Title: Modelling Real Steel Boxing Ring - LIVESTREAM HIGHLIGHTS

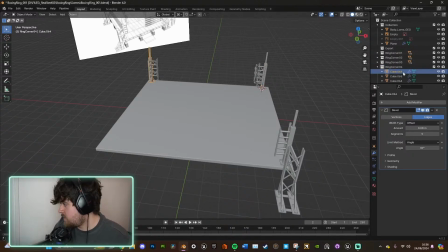(57:55)
Action. Select everything.
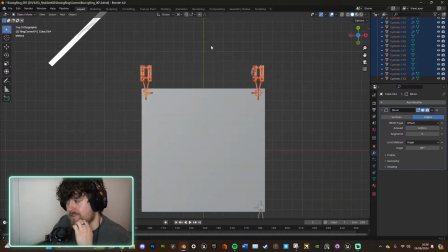(57:57)
This is what's really useful, guys, is you don't have to rotate everything from the origin of... what the hell is going on here?
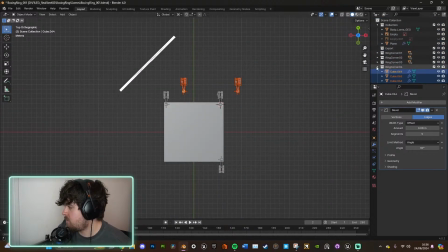(58:10)
That's not right. Hang on. Hang on. Oh, there's 7. Oh, I see what's gone on here.
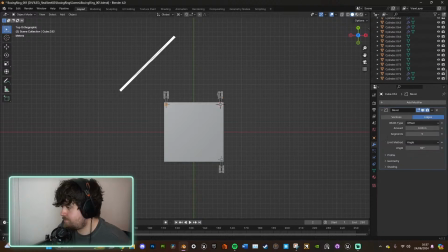(58:28)
I see what's gone on. Whoopsies. Whoopsies.
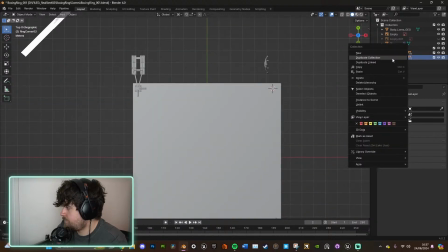There we go.
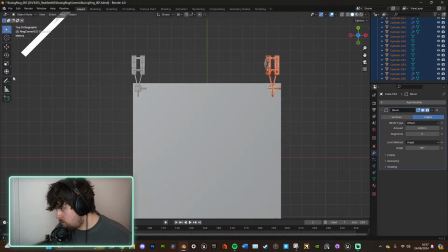(58:47)
That's what we want.
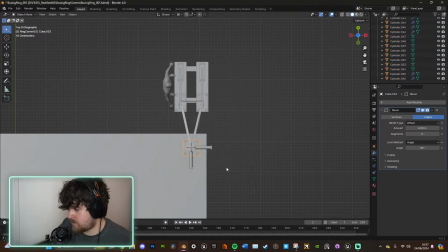(58:53)
And then snap cursor to selected. And then we're going to select this stuff. I'm going to rotate these bad boys 90 degrees. Sweet.
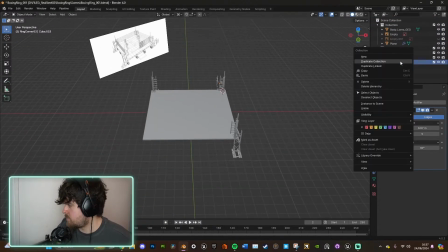(59:05)
That's what we want. That's better. I don't know what happened there. I did something wrong. Okay. So we're going to select all this. Right.
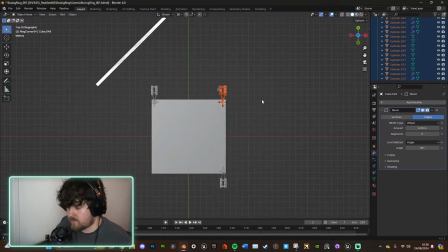(59:16)
Now, obviously, like you might have seen earlier, if I just rotate like this, it's like, no, this isn't what we want. We want it over here, but we want it to perfectly reflect what's over here. So this is what we do.
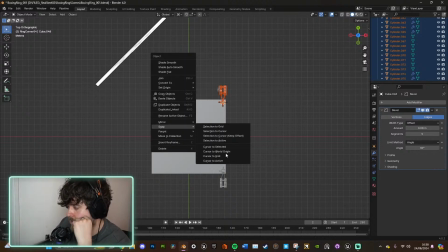(59:26)
We right click and we go to snap. We snap the cursor to the world origin, right?
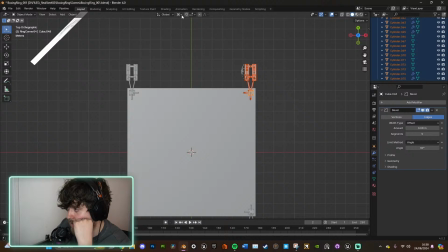(59:31)
This thing that I mentioned earlier. And then from here, this tells you where it's going to pivot everything from. So you could do individual origin. Everything's going to rotate from its individual origin, which kind of looks cool if you're doing something, I don't know, with Doctor Strange or magic.
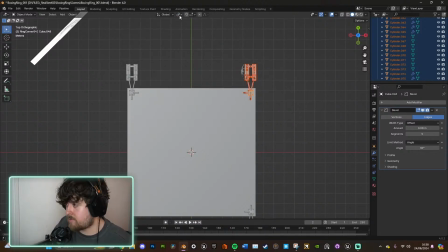(59:47)
Median just does everything as one group, but that's not what we want. We want to do a 3D cursor.
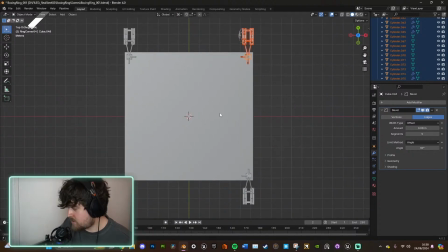(59:52)
And because our baseline is centered in the world, and this is why it's important to have it centered, it now perfectly fits there, right? So I'm going to type negative 180 degrees, and look at that.
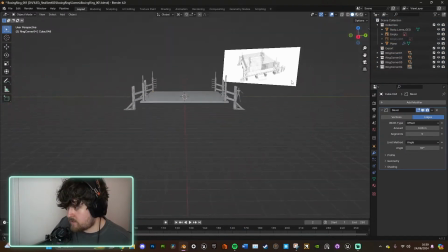(60:12)
Hell yeah. Looking very nice, very snazzy. That's what we want. Okay, here we go.
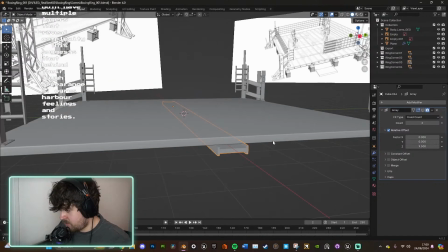(60:20)
Scale. I think it'd be kind of cool as well if bits of it like stick out, because it's a junkyard, isn't it?
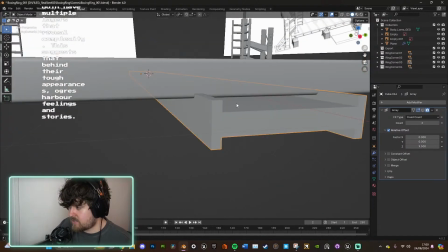(60:26)
The place is a junkyard. It's not
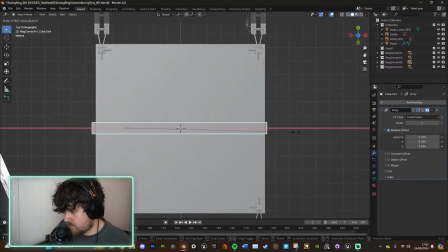(60:30)
very well put together, so it's probably going to look quite cool if there's bits that aren't perfect. Because I would use the array, but I'm just thinking it probably won't work, will it?
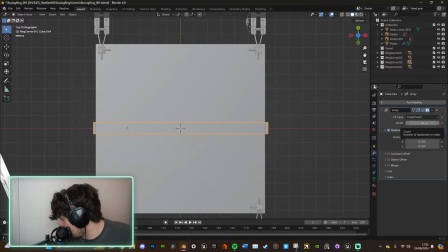(60:46)
Okay. Shrek compares ogres to onions, emphasizing that both have multiple layers that reveal complexity. This suggests that behind their tough appearance, ogres harbor feelings and stories. This is true. This is very true. Ogres have layers.
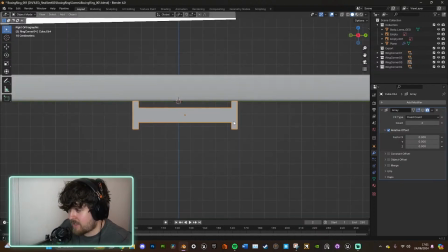(61:04)
Man, what a banging movie that is, by the way. But yeah, no, it's very true. It's supposed to be a funny moment, but it's like low-key.
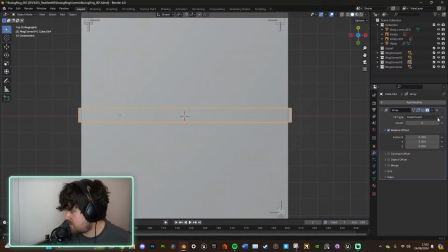(61:10)
It's true. Everyone has their layers. Sweet. Okay. What are we doing? What are we doing? There it is.
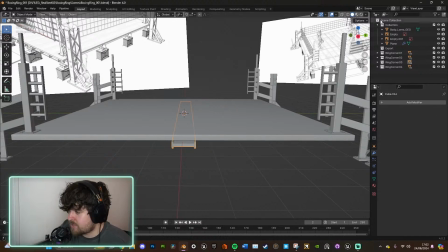(61:22)
Yeah, I'm not going to use the array just because the array it's too perfect.
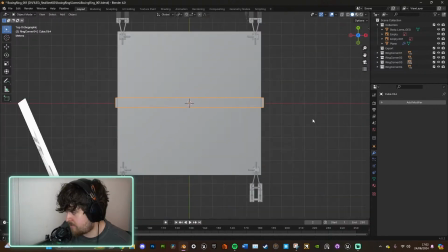(61:27)
We don't want it to be perfect. We want it to be messy. We want some messiness now. Okay. So we're going to move this like this. We're going to move this here. And we're going to select all of them. And these are very low poly as well. And we're going to keep them low poly because you're not going to see them.
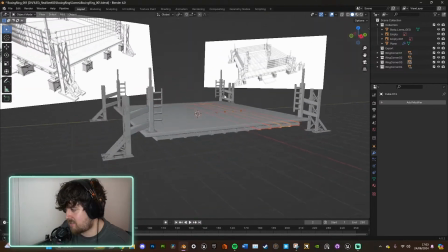(61:45)
You're not. Like, the reality is, no one is going to see these.
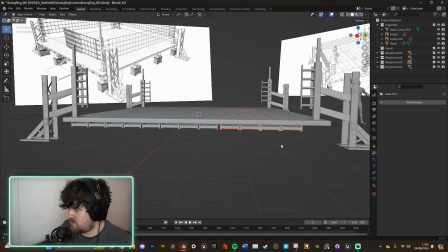(61:49)
You might see them for a glimpse in the actual film, like I said, with the wide shots.
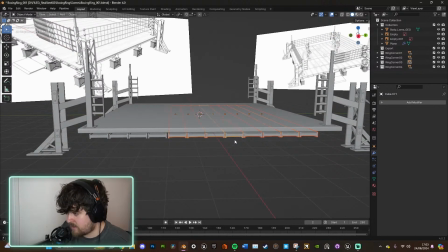(61:55)
But the reality is, you're going to be looking at the big-ass robots beating the hell out of each other.